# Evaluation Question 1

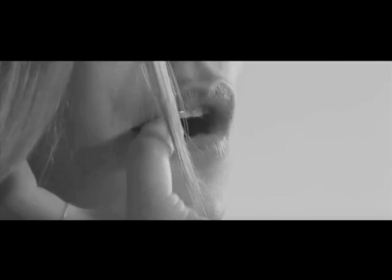(8:11)
Another popular theme in the indie genre that was represented in our music video was the love and relationship theme.
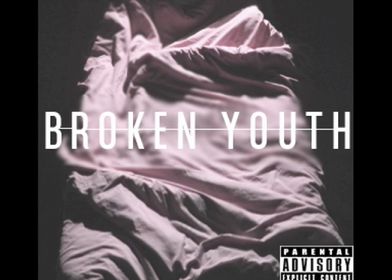(8:21)
The main prop for our ancillary products was the pink bed. This is an intertextual sign to the relationship between the couple, and
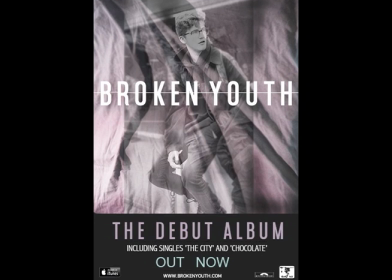(8:37)
whilst exposing their vulnerabilities in the relationship. This means that audience can identify with these issues in their own relationships, and therefore this will be another appeal to our products.
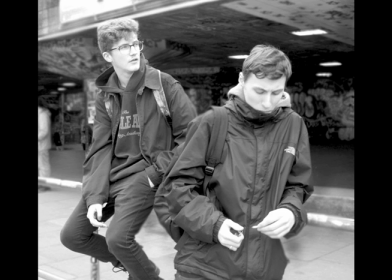(8:53)
The costume of the artist can relate to the missing scene, as it can allow the artist to create a unique identity.
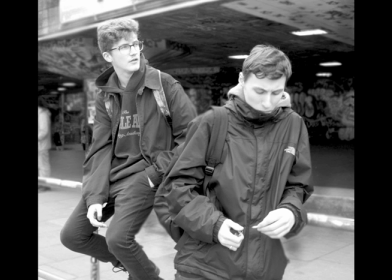(9:08)
From my key changes of the indie genre, the costume has been casual with a laid-back,
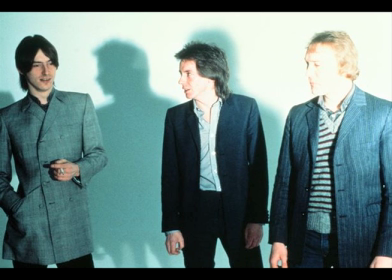(9:15)
effortless manner, which denotes a black, white,
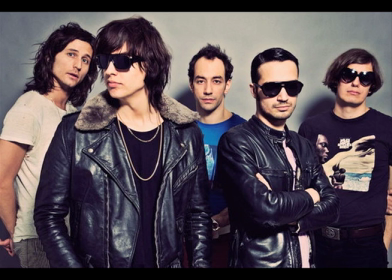(9:20)
grey clothing from artists such as The Jam in the 1980s to The Strokes in the 2000s.
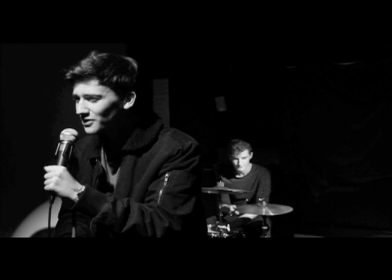(9:30)
In our production, the characters wore black and white clothing with leather jackets to conform to the indie rock convention of costume. This can connote the rebellious and going against the norm lifestyle which the indie genre represents.
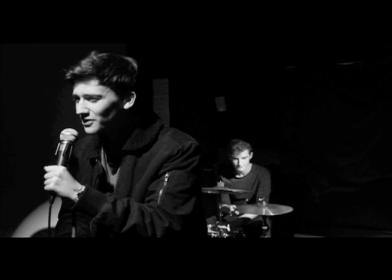(9:45)
for example, Coldplay and Foo Fighters. Furthermore, the costume of the artist
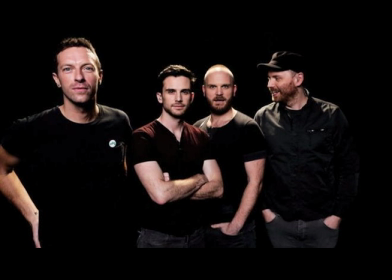(9:52)
can allow the audience to recognize that the main focus is on the music rather than the costume or missing scene.
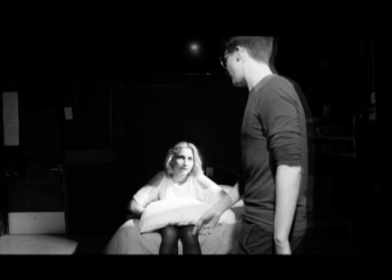(10:04)
A non-linear narrative is used in a media product which challenges the indie conventions of using a linear narrative and challenges Tzveran Todorov narrative theory. Indie artists tends to use a linear narrative which creates a story for the audience to follow,
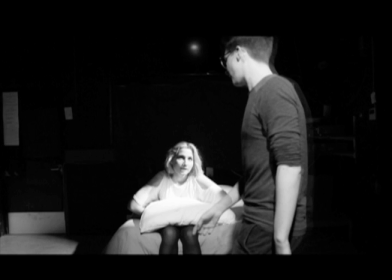(10:23)
including their creative outlook. However, as our audience is a younger generation, we focus on an issue that is relatable, such as a young couple arguing, which can create tension for the audience. This is the disequilibrium in our narrative.
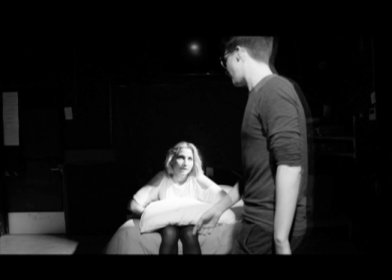(10:40)
This allows the audience to engage and question our final product due to the lack of information the audience is provided with, as the couples arguing on the bed. For example, questions the audience may ask is why they're arguing.
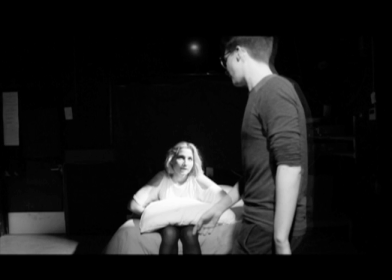(10:56)
Therefore, it creates an enigma for the audience, as we are positioning the active audience in a position to decode our media product and allow the audience to have their own intertextual meanings of our final product in terms of Stuart Hall theory.
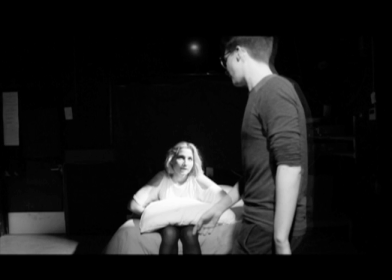(11:14)
Another developed convention in the indie genre we used in our media product was the music video having a narrative and a linear performance of the artist performing.
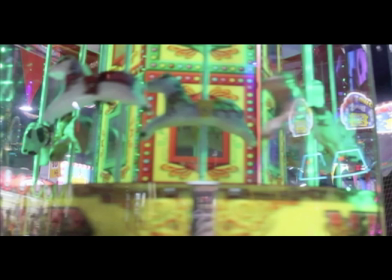(11:26)
This is more common within the late
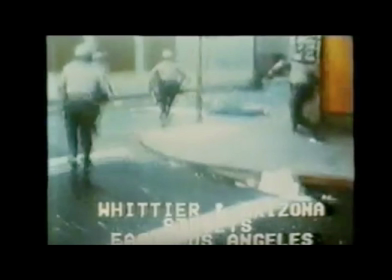(11:31)
1990s because the artist tends to focus on current issues relating to society or the artist in the narrative. This will allow an active audience to deconstruct the narrative.
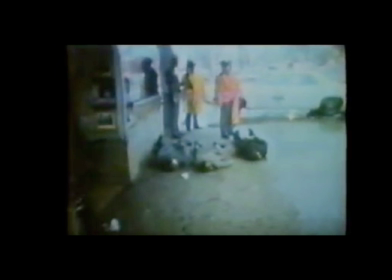(11:42)
For example, Dead Kennedys Police Trucks music video focused on a social realism issues whilst emphasizing the violent nature of the police to the citizens. A Christian Metz analyst can be applied to a music video as it included a
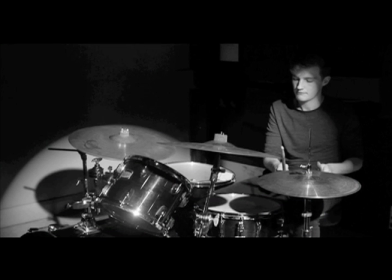(12:01)
deconstruction stage of the genre with the combination of a live performance and the narrative. The soundtrack of a music video can connote the artist's struggles with MD, drugs.
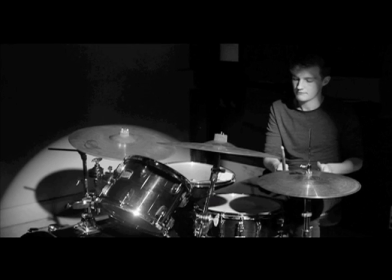(12:15)
However, we did not focus on our narrative on the use of drugs as we are following the guidelines set by the B certification, which is 15 for our target audience. Therefore, we have to consider a narrative more appropriate for our audience.
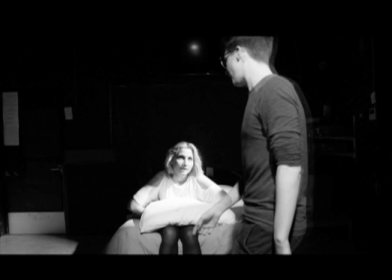(12:33)
The narrative is for our music video is a young couple arguing and getting back together. This can appeal to our audience as stereotypically the audience can have similar issues as we are focusing on a younger generation.
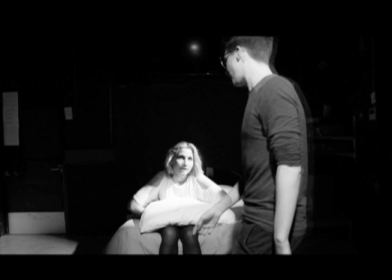(12:49)
The lead singer from our band in our final production has a
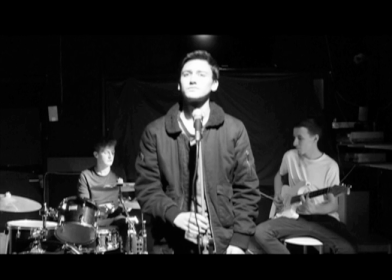(12:54)
constant direct mode of address to the audience throughout the narrative. This means the artist can connect to the audience on a personal level. This is because the audience has the ability to recognize this common convention and has been injected
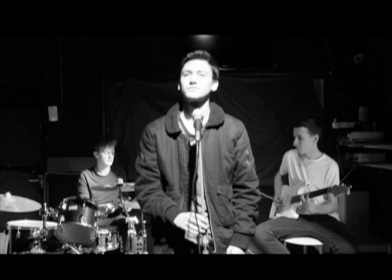(13:12)
this ideology in terms of the hypodermic needle theory. And furthermore, this convention has also been used throughout the indie genre, such as The Killer's Brightside.
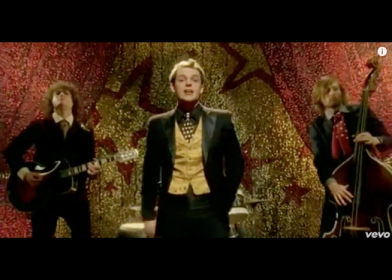(13:28)
Brandon Flowers, that is the lead singer, has many close-up shots in the music video which has a direct mode of address.
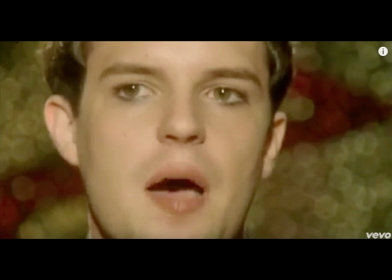(13:36)
We used many extreme close-up shots and mid-shots of the lead singer.
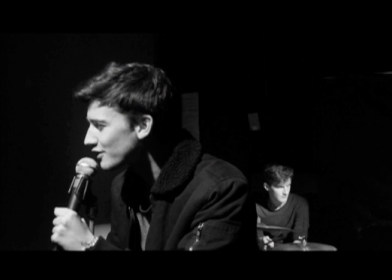(13:41)
This is another conventional feature we included in our production because it allows the audience to identify with the artist on a personal level, which is similar to the use of direct mode of address from the artist.
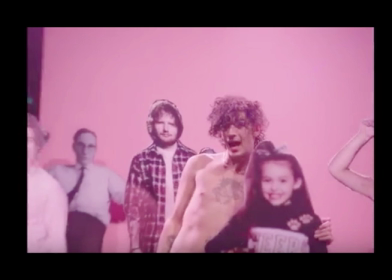(13:57)
This is also again represented in the 1975 Love Me music video, as it included many close-up shots of the lead singer Matt Healy.
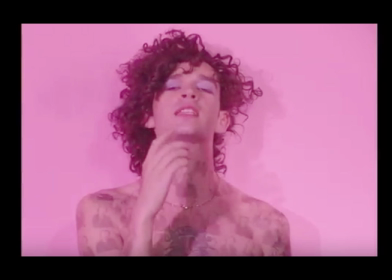(14:09)
Furthermore, indie bands tend to focus more on the lead singer as they have more significance than the other band members, as the audience can relate to the lead singer the most in comparison to the other band members.
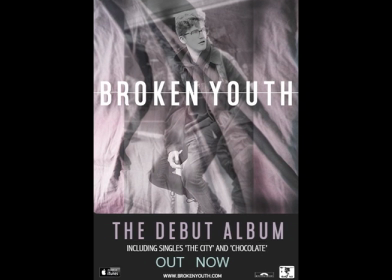(14:25)
We followed this convention in our ancillary products as the lead singer is only present on the front cover of the advertisement. This can allow our audience to identify the band due to the significance of the lead singer, lyrics, and recognize the genre.
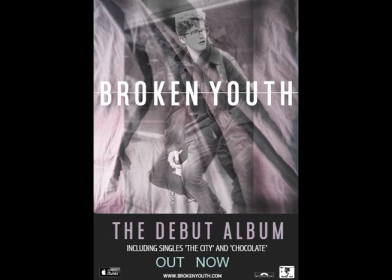(14:44)
Furthermore, in the Stuart Hall theory, the audience can accept our media product as it conforms to this convention in the indie genre. However, we challenge the genre by not including any diegetic sound within the narrative element of our music video.
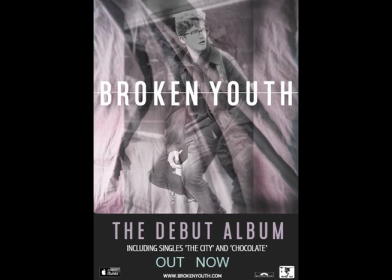(15:00)
Indie artists tend to include diegetic sound as it can create a more voluminous narrative which can engage the audience.
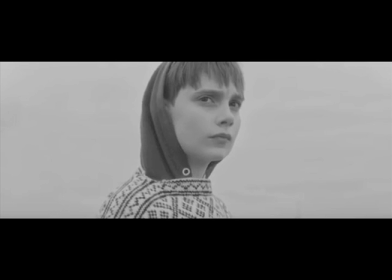(15:11)
This is present in my textual analysis research of the 1975 Settle Down, where ambient sound was used for the wind, which made the location more realistic to the audience.
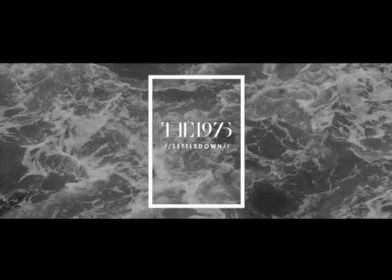(15:25)
In addition to this, we also challenge the indie genre by using a dominant female presence, as stereotypically the focus in the narrative revolves around the lead singer or male character.
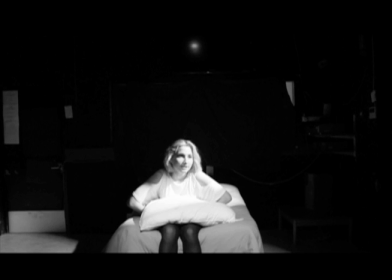(15:37)
For example, the female character Alice B is first introduced into the narrative as she takes a large composition of the shot, which allows the audience to follow her journey.
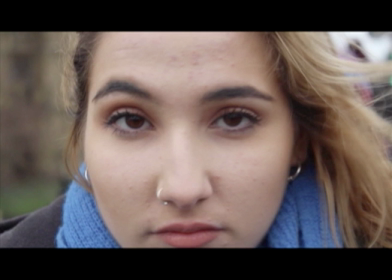(15:48)
This is represented in my textual analysis of Foo Fighters' The Pretenders, when the lead singer is battling dominance over the antagonist.
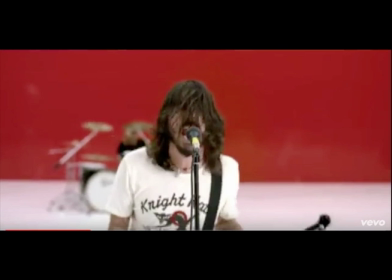(15:59)
Furthermore, in the Dire Star theory, the main reason the lead singer or male character is used because the audience can relate to the male character. Furthermore, in the Dire Star theory, the main reason the lead singer or male character is used because the audience can relate to this character in the band.
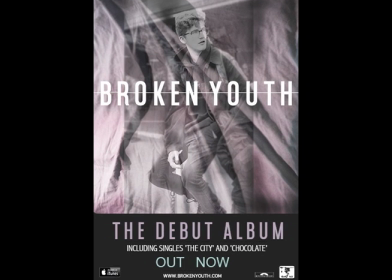(16:17)
Therefore, within our ancillary products, we use the male lead singer.